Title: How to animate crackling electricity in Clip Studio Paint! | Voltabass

Hi everybody, on this video I'll show you a simple way on how to create this basic animation of an electric orb with the tools available on Cliff Studio Paint.
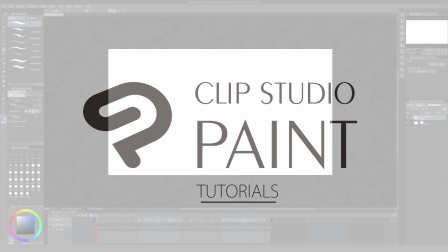Let's begin. First, we need to create a circle for the orb.
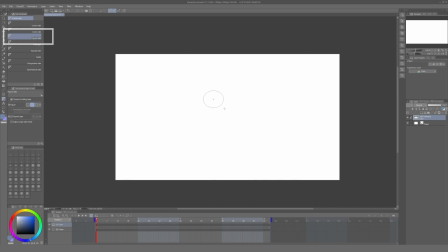For that we use the figure ruler and draw a circle and then fill it up with the bucket tool.
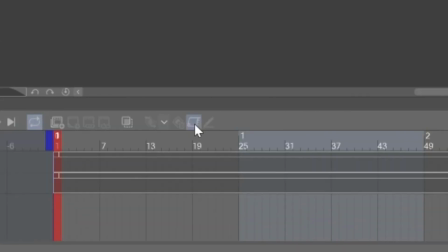To make things easy, we will animate this circle by activating keyframes for this layer and adding a keyframe on the first frame of animation.
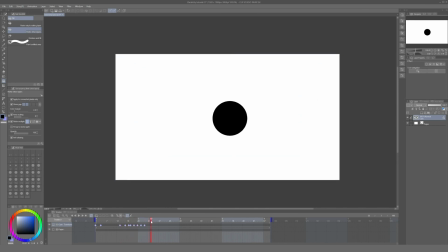Now every change we do on the position and dimensions of the circle will be reflected on the timeline automatically.
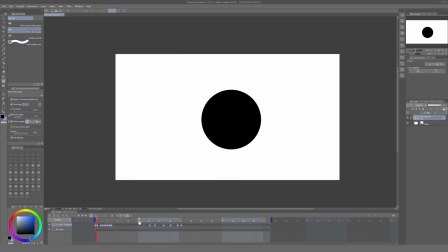The idea is that this orb is expanding and contracting at a fast pace, and electricity comes out of it rapidly. So we will change the dimension of the orb every one or two frames to keep this movement as fast as possible.
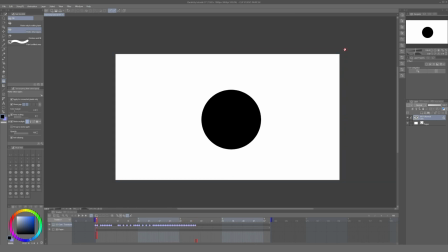And sometimes we will make variation in 3 or 4 frames to give it a little bit more of randomness. After I did that, this is how it looks. To better visualize this, I changed the color of the background and painted a gradient of the orb by clipping a layer into it.
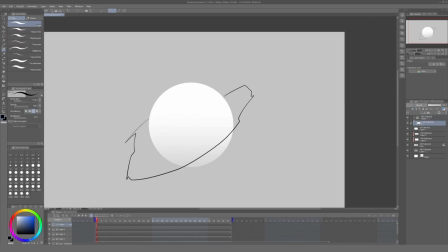Now in another animation folder, we can start drawing the electric sparks.
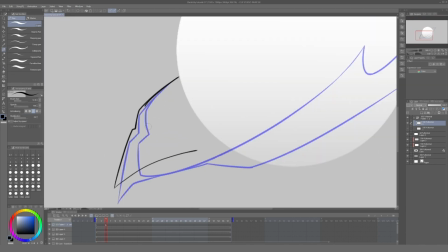The geometry doesn't have to be 100% consistent, but the most important thing is the flow and rhythm of these shapes.
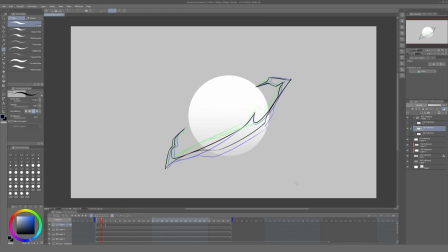So what we'll do is to create 3 frames showing very minimal and slow changes.
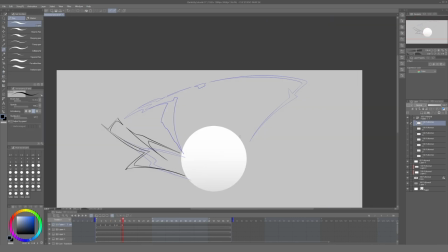And then I jump to the next position in which the spark will span and rip apart as it moves farther away from the orb.
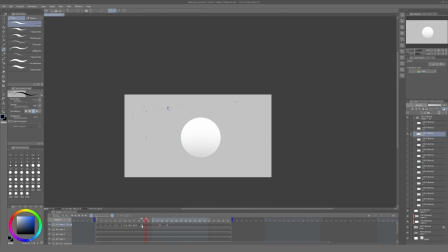An extra detail that can enhance the second part of the animation are these blank frames in between to create a flashing effect. After I was done with that, this is how this part of the animation looks. But this isn't enough to create the effect we're looking for.
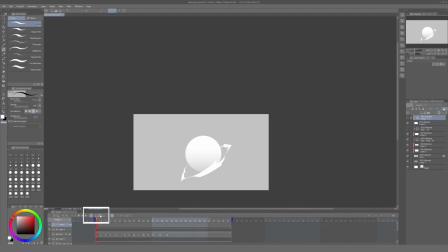So the next thing we need to do is create a second animation folder and do the same thing with another electric spark.
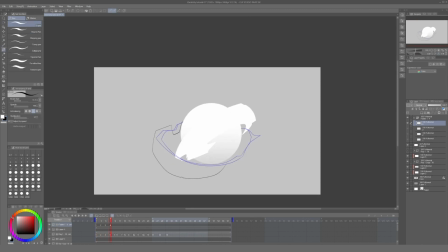For this one, on the last frames of animation, I decided to create a more subtle change in geometry as it moves away from the orb,
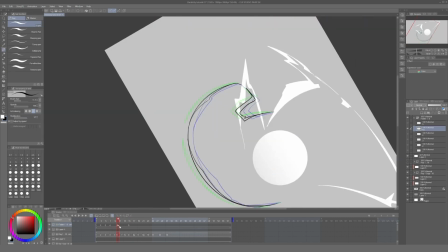to create some contrast from the more abrupt animation of the first part.
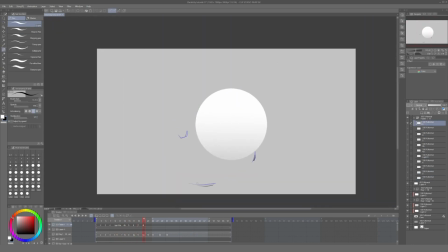But for this animation, I also used the blank in-betweens to create the same flashing effect we used before.
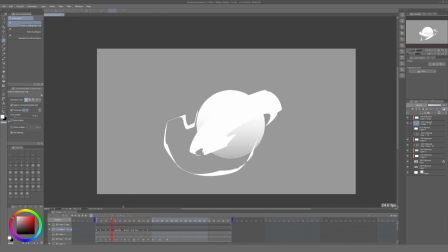However, there's something not quite right with how it looks, and that's because I drew these frames on the same position in the timeline.
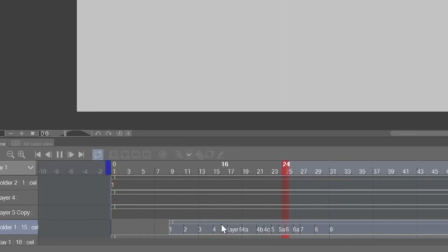To create a more fluid movement, we can offset this animation folder and have the frames alternate between each other.
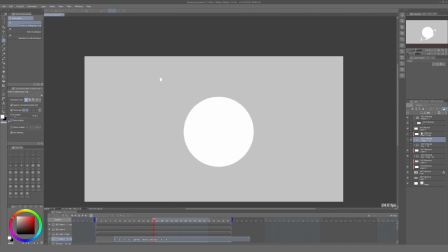Now it looks a lot better. Now the next thing we need to do is to create a more permanent and slow moving set of spark animations to add more contrast in regards to the other big and more abrupt animations.
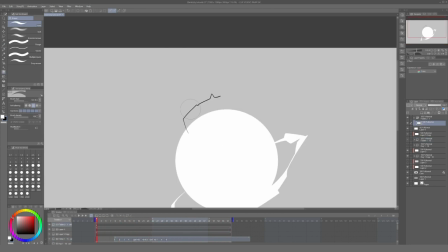So for this, we create an animation folder and start drawing sparks,
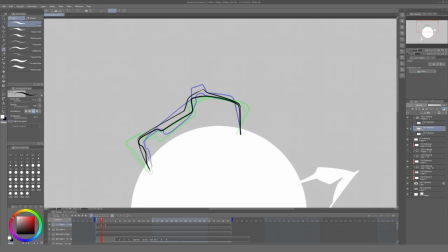creating very small changes every few frames, and only alternating when it is needed.
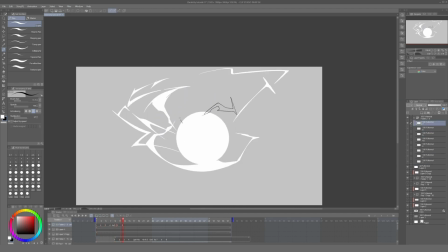Just like here when the orb is contracting so fast that we assume there should be a reaction from the sparks around it.
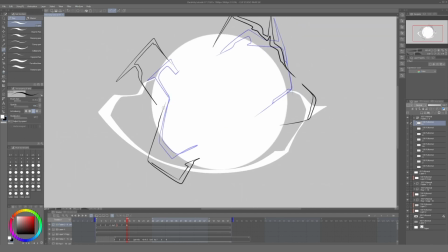And we do this over and over, with 3 or 4 frames of slow changes in geometry,
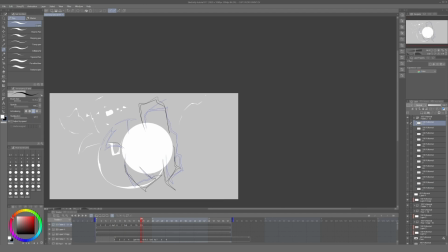and we insert a transitional shape and then jump to the next position.
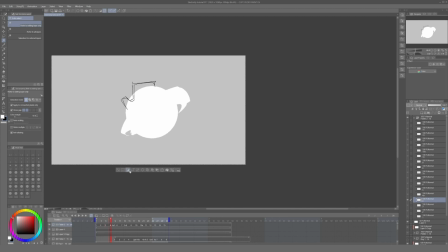Once we are done, we can use the bucket tool and fill all the frames to create a flat shape and change the color of the animation folder with a clipping layer.
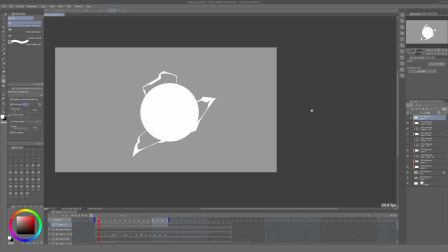Here's how it looks until now. Another detail we can add is a glow on top of everything. But for this, we need a bit of more contrast with the background. So the next thing we need to do is to change the background color to a darker shade.
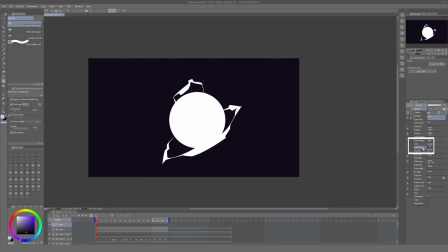After that, we create a layer, set it up to add glow, and we use the airbrush and paint with a lighter shade on top of the orb. Once we have the effect we're looking for, we can animate this glow, and for that we'll activate the keyframes for this layer.
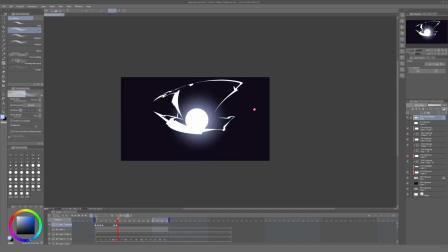Just as we did the original orb, we will change the dimensions of this layer every couple of frames, following the changes on screen to make the glow effect match the amount of sparks in the animation.
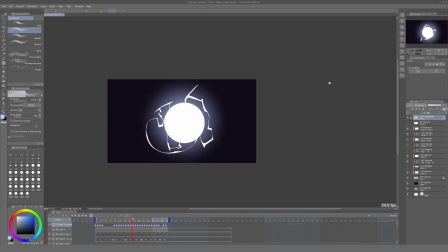And if you think the animation still looks too flat, we can take another step and add a shadow.
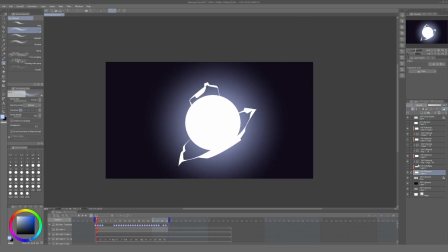For this, we create an animation folder on top of the orb directly, clip it, and use a darker shade to create a hard shadow. We have to do this, following the changes on the orb frame by frame, and trying to keep the shadow consistent.
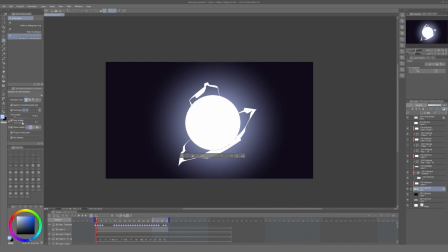One thing that can help is to select the orb layer and use the setting area scaling with a negative value. That way we will always have a selection to paint within a margin inside of the circle,
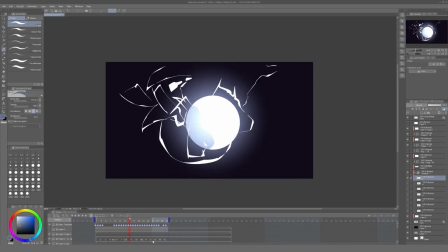as we present a rim around the shadow. And finally, once all of these frames are done, we can take the soft eraser and delete the bottom part of the shadow to create a soft transition between the illuminated area and the hard shadows.
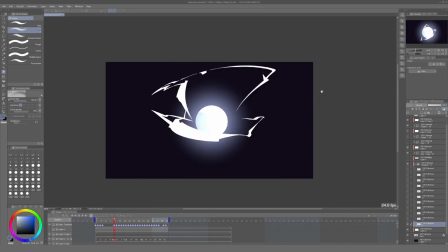Now we press play and this is how our finalized animation looks.
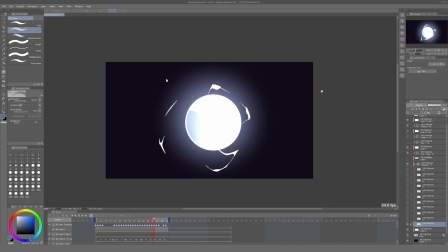And as I always say, this can be more complex or more simple depending on your needs for your project. If you think this looks too fast, you can draw longer loops to make it look less repetitive, or even shorter ones of just a few frames. It all depends on what you're looking to create, but this will give you a rough idea on how to go about it.
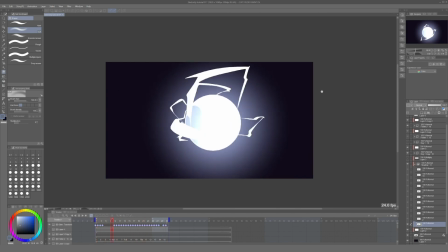And that's it. I hope all of you found this useful. You can find my animations on YouTube, Twitter, and Instagram, and I'll see you all in the next tutorial.
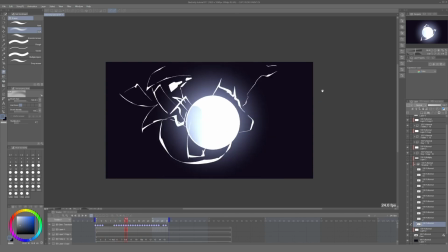Goodbye.